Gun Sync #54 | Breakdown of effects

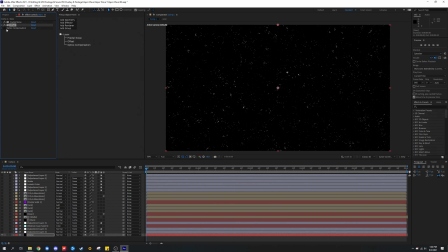745s
This is just easier because this just moves and it makes things look smoother, and it creates a loopable background. And then optics compensation, just to make things look more dynamic. Then there's an adjustment layer for this background, which is very chromatic variation, and another one as well to affect more background.
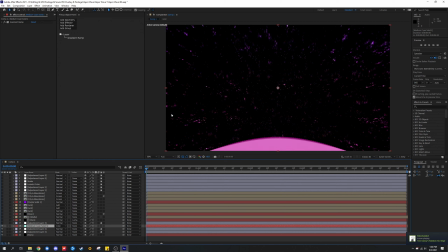764s
And then there's a cyan solid just to give this some color and make things look nice. But there's also more VR chromatic variation on top of this to make things look better. And because this step of adding chromatic variation before the cyan solid was kind of redundant, but whatever.
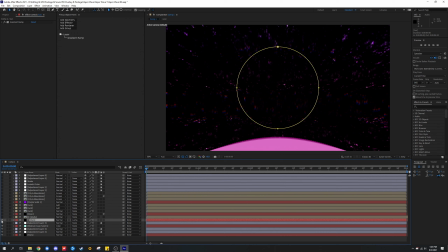784s
I wasn't thinking at the time. I also added the sun, which is part of the tutorial that I followed.
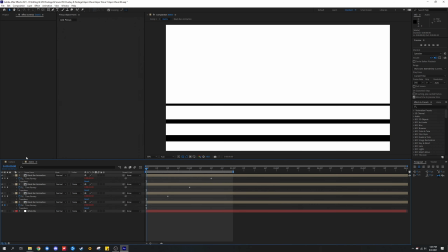789s
And there's this Maddie layer that if we go over here, it's just these black bars that create this kind of vaporwave effect with the sun.
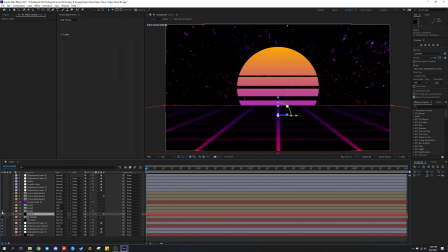798s
Then there's a floor. And then there's a grid on top of that, and I believe there's Gaussian blur. Then above that, there's just the normal grid with a gradient ramp on it. It's basically the same grid duplicated 3 times, and this is just to make it pop out more, and it's just with a different mode.
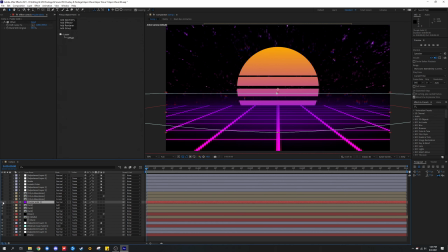817s
And then there's this purple solid that I added, just to make things kind of like blend in with the background, and here as well, so it's smoother. Then I added this, which is a reflection of the city.
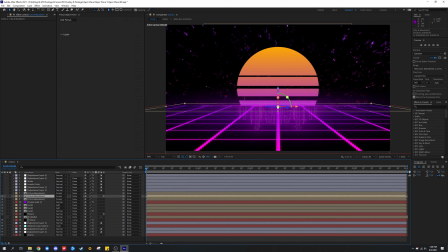831s
Then I added the city, and the city is a 3D layer, and it's facing pretty much the same coordinates as the grid down here,
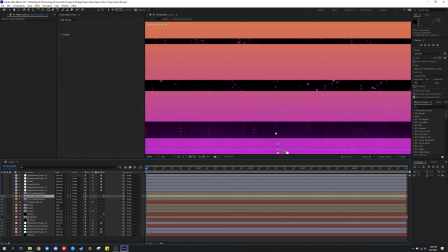838s
as you can see, but it's very difficult to see. So let me zoom in the right spot so you can see the city here.
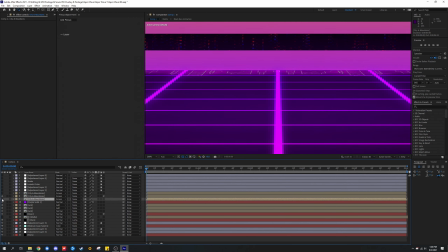845s
Let me disable the one that's like not correctly reflected. As you can see, the city's right there.
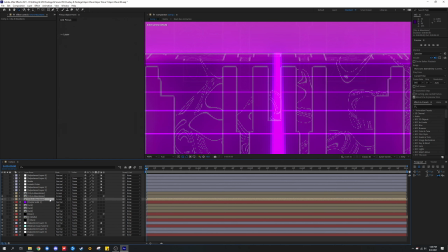850s
It's very hard to notice, but I just added it there and just left it there, to be honest. Kind of forgot about it.
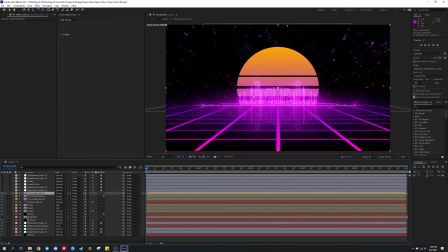856s
Then I added the actual city, and it kind of made things look very nice.
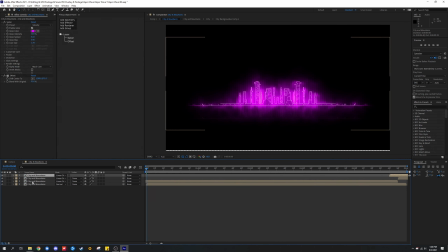861s
I added saber. I mean, and I added a couple things. I duplicated the saver like 4 times to make things stand out with different modes and a mask layer in the first one, apparently.
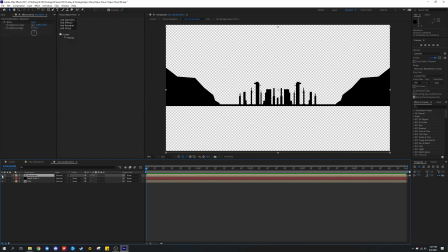872s
If we go down here, it's just this. I originally intended to add the mountains, but it did not look good, so I just got rid of them.
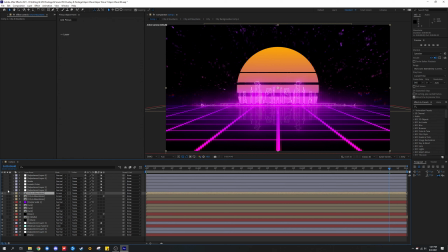879s
And if we exit out of this, it looks like this. So if we go back up here, it's an adjustment layer. We got VR chromatic variation. We have more VR chromatic variation. It only affects certain areas. It's different for each one.
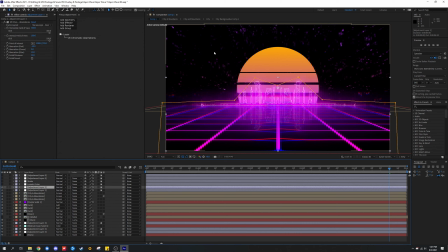892s
As you can see, it affects the sun and right here, and I only limited it to a certain area because I didn't want to affect the background that much because the background already has VR chromatic variation. Then I added Lumetri color to add finishing touches to things, and I added shake, which is just transform.
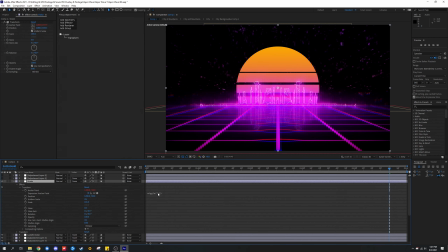908s
And if I double click on this, you can see there's a script right here, and it's very simple.
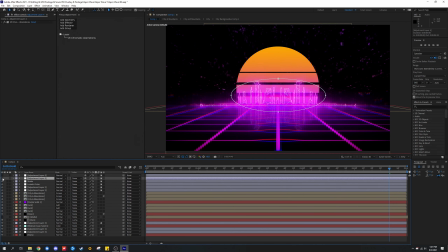914s
I use scripts often and they're very helpful with automating things. I added more VR chromatic variation, and then I added VR digital glitch, and if I scrub through the timeline, you should see it, which is right here. So this layer is simple. Now there's another vaporwave layer that I created, and this one's more simple.
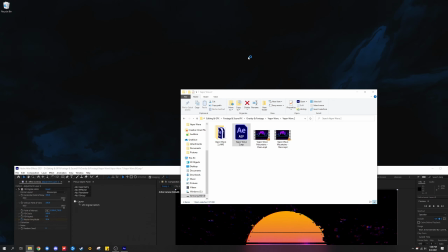931s
It's almost the same as the other one, so let me just go ahead and open it.
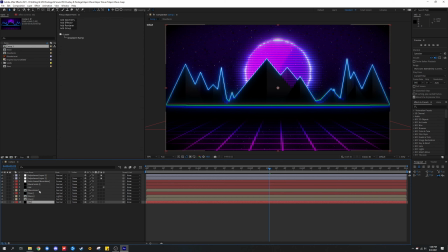935s
This isn't the same exact footage that I used, because the one that I used is simpler, and it did not have the stars in the background, which I believe is CC Starburst. So if I disable that, you can see it looks the same, but if I disable everything but the sky,
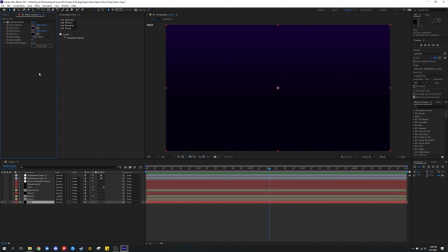950s
which is the first background layer, it has a gradient ramp, and it has 2 colors, and it looks pretty nice.
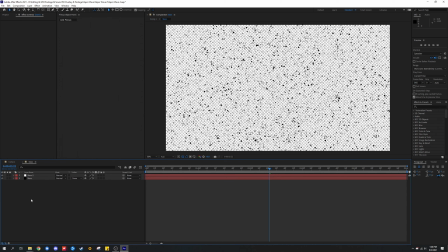955s
So I added the stars. If we go over here into the stars, you can see it's just CC Starburst. There's one that's like black and there's one that's lighter. Anyways, let me go close this. Let's go over here to the moon that I added.
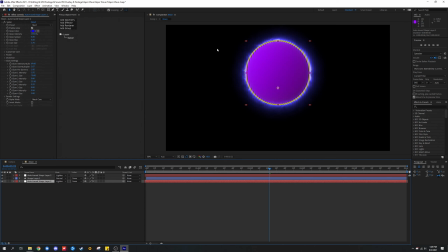966s
Yeah, nothing much, nothing special. There's an auto trace shaped, which I use Saber again, and a gradient ramp for this, and there's Saber again, just with a different preset to the first.
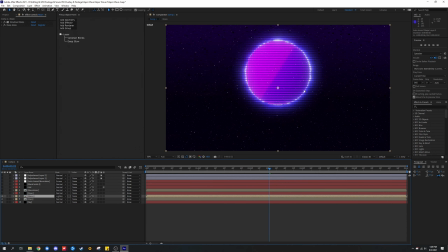978s
And then I added Venetian blinds and a deep glow just to make things look a bit better. And here's the floor, which is something like this. The floor or this layer was added after the grid, so not everything that I'm showing by order is exactly the way that is created.
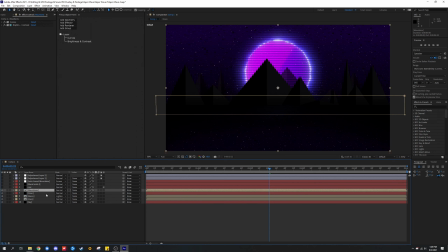995s
It just wouldn't make sense. And I also added the mountains, and I added like a brighten contrast on here to smooth this out with the background down here. And then I added the grid, and it looks pretty nice so far. And another black solid to smooth things out, so it looks nice.
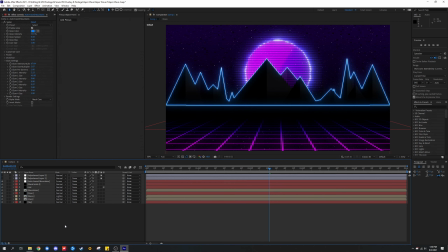1012s
Then I added auto traced mountains, which now looks like this, and it stands out a lot, but in a good way. It looks great. And then I added an adjustment layer with set amount of chromatic variation, not the default, which is like at max, usually when you just set it to preset or import it.
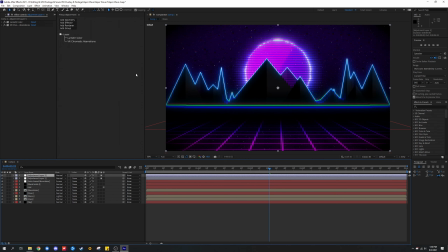1028s
And then I added another adjustment layer with Lumetri color and VR chromatic variation, and the Lumetri color, I think I just might have done a little bit of curves and possibly a bit of color correction. Yeah, right there, 20 contrast and curves. Messed a little bit with it, didn't do the typical S-curve.
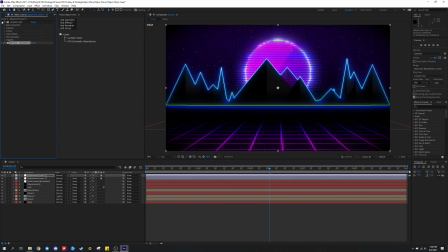1047s
And over here with the VR chromatic variations, I just added a little bit to everything, I guess. So this is the background itself. Looks pretty nice, and I have 2 versions of these.
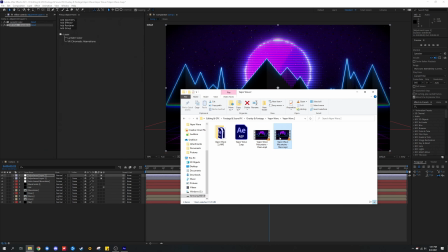1057s
I have one that's just clean and one that's just with the stars. So this is what it looks like with the stars.
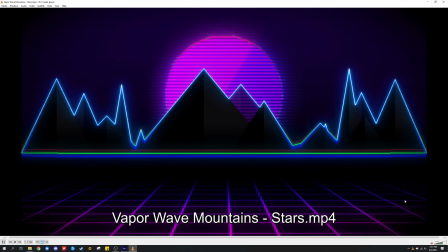1066s
But yeah, it just plays back, the stars fade away, and it loops.
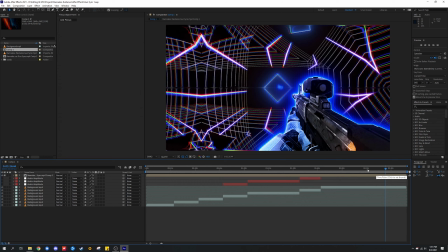1072s
So now that I've shown you the project files for these layers,
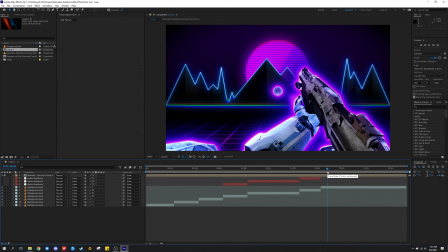1076s
because I remember showing this to a friend and he told me it looks like I just like downloaded these and just went ahead and just added the gun sync itself, which I don't like how it looks, but I showed him an early version which wasn't finished and did not have as many effects as it did,
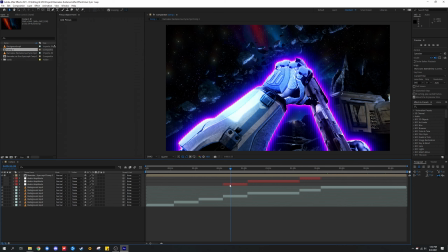1096s
or as the final product has, because it was in a really early stage. But as you can see, there's this like audio amplitude, like 3 of them, and they're the same thing,
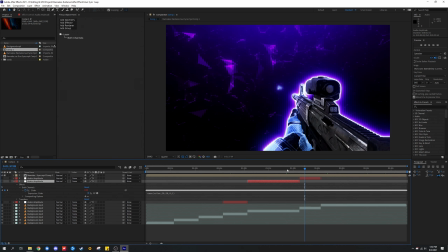1104s
except they have different values, because this is the beat drop, this is before the beat drop,
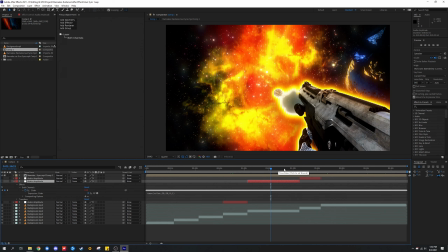1109s
which needs a lower value, this needs a bit of a higher value to be like less sensitive and crazy and all over the place.
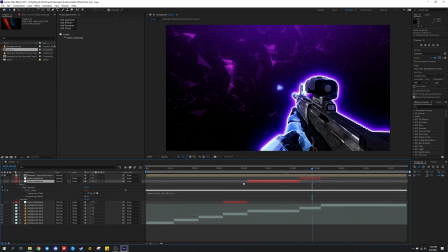1115s
This needs a lower value, which is lower than this over here, because this is the build up for the beat drop, so it's kind of like in between these two, this one over here.
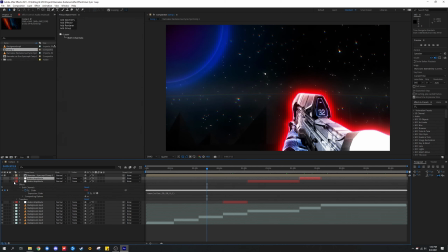1124s
I just simply added ease value parentheses and then just wrote whatever value I found fitting according to the graph that is shown. If I do this over here on screen, just click on the slider, just click on this little thing over here, graph editor,
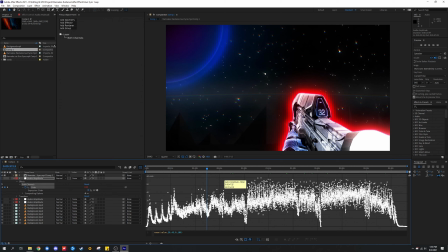1139s
and it shows something like this, which is the whole song, and you can just hover over points and it tells you the value or the units, and it can give you an idea of what values to put whenever you're typing what I typed, which is this.
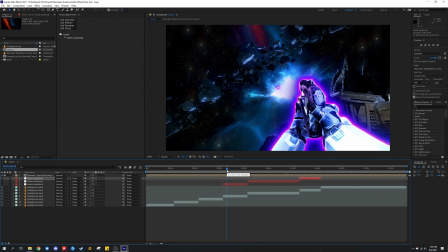1152s
But anyways, this is what I just added, and I think I added exposure.
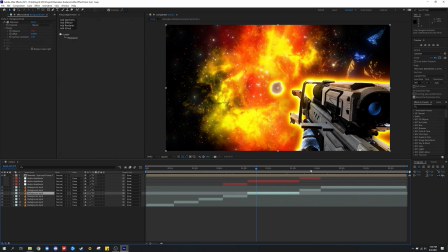1156s
I also added exposure to this, and then to this one I think I added hue or something like that.
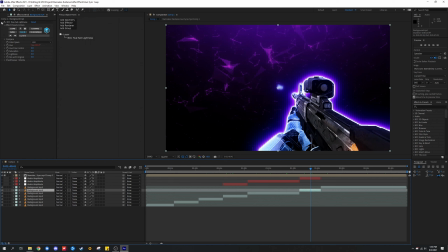1161s
Yeah, I added hue. I would have used the hue that comes with After Effects, but the thing is that I feel like this is quicker and easier instead of just, using that, which can be a bit time consuming. But anyways, it's just simple.
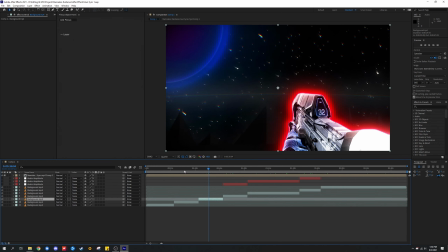1177s
Then I just kind of separated everything by layers over here and just added the backgrounds.
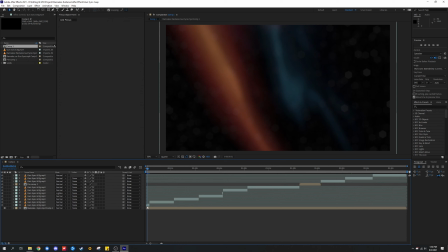1182s
So let's go on to the next project. So over here, as you can see, I already have effects on the start of this.
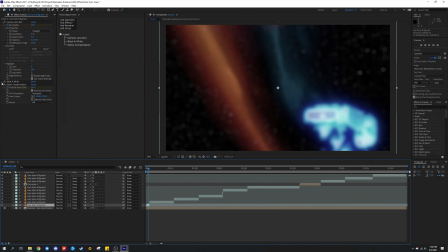1188s
I have camera lens blur to start it off, and I also have black and white, which just makes everything a bit pale, makes it look the way it does.
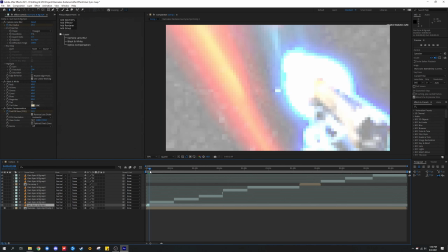1195s
And then I have optics compensation, which is for this part over here before it reverses and then shoots again over here.
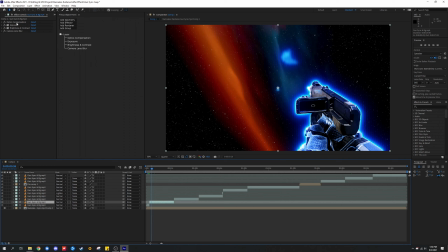1202s
And over here, I added optics compensation, exposure, brightness and contrast, camera lens blur.
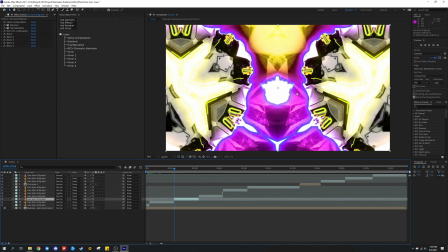1209s
And then over here, I just add a crazy mirror effect just to make everything look a bit trippy, get some exposure. Then I added some hue/saturation. Then over here, I just added a lot of mirror effects, chromatic aberration, that's from a third-party plugin, optics compensation, exposure,
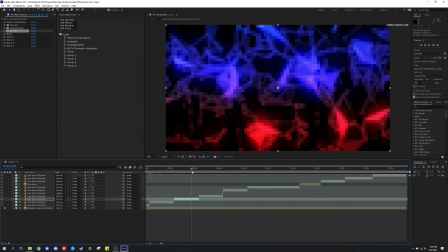1226s
hue/saturation, and everything looks pretty nice, except for the hue, which was just for the start of this,
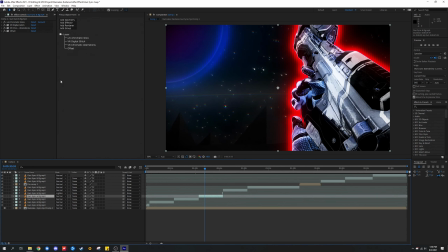1231s
just to make everything look a bit different. If I go over here, not much was added, except for unichromatic glow, VR digital glitch, chromatic aberrations, and offset.